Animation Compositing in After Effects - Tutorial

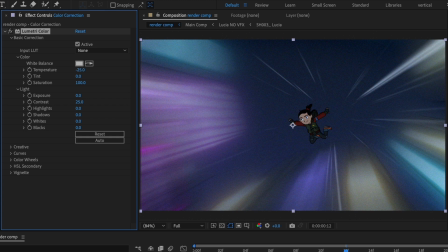501s
Let's also bump the contrast to 25. Actually, let's push it to 50. Then select our highlights, drop them to -25, and drop our shadows to -15.
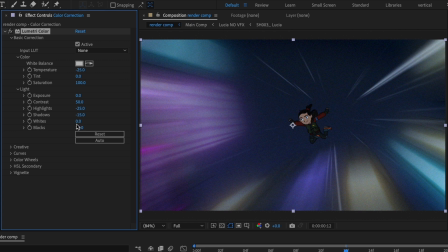516s
Finally, we'll up the black value to 25 as well. If we solo our original comp, we can see that it was a little washed out by comparison.
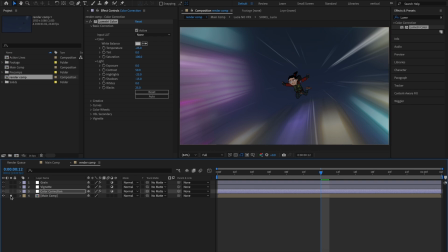524s
So by adding these layers, we achieve a more sci-fi and cinematic look.
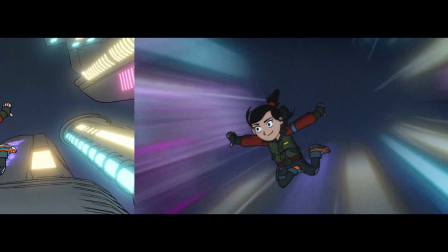532s
When compared to the original animation, you can see how much more dynamic it feels now.
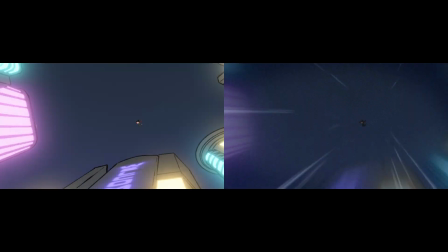537s
We can really feel the action and the speed. Obviously, a lot of these choices are stylistic.
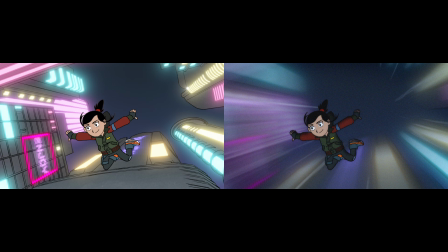542s
What matters most is what your project is trying to achieve story-wise and what you want your audience to feel when they watch. But hopefully, these techniques will give you some new tools to experiment with. If you found this helpful, let me know. Don't forget to like, subscribe, and drop a comment with your questions or whatever you're working on. Catch you in the next one.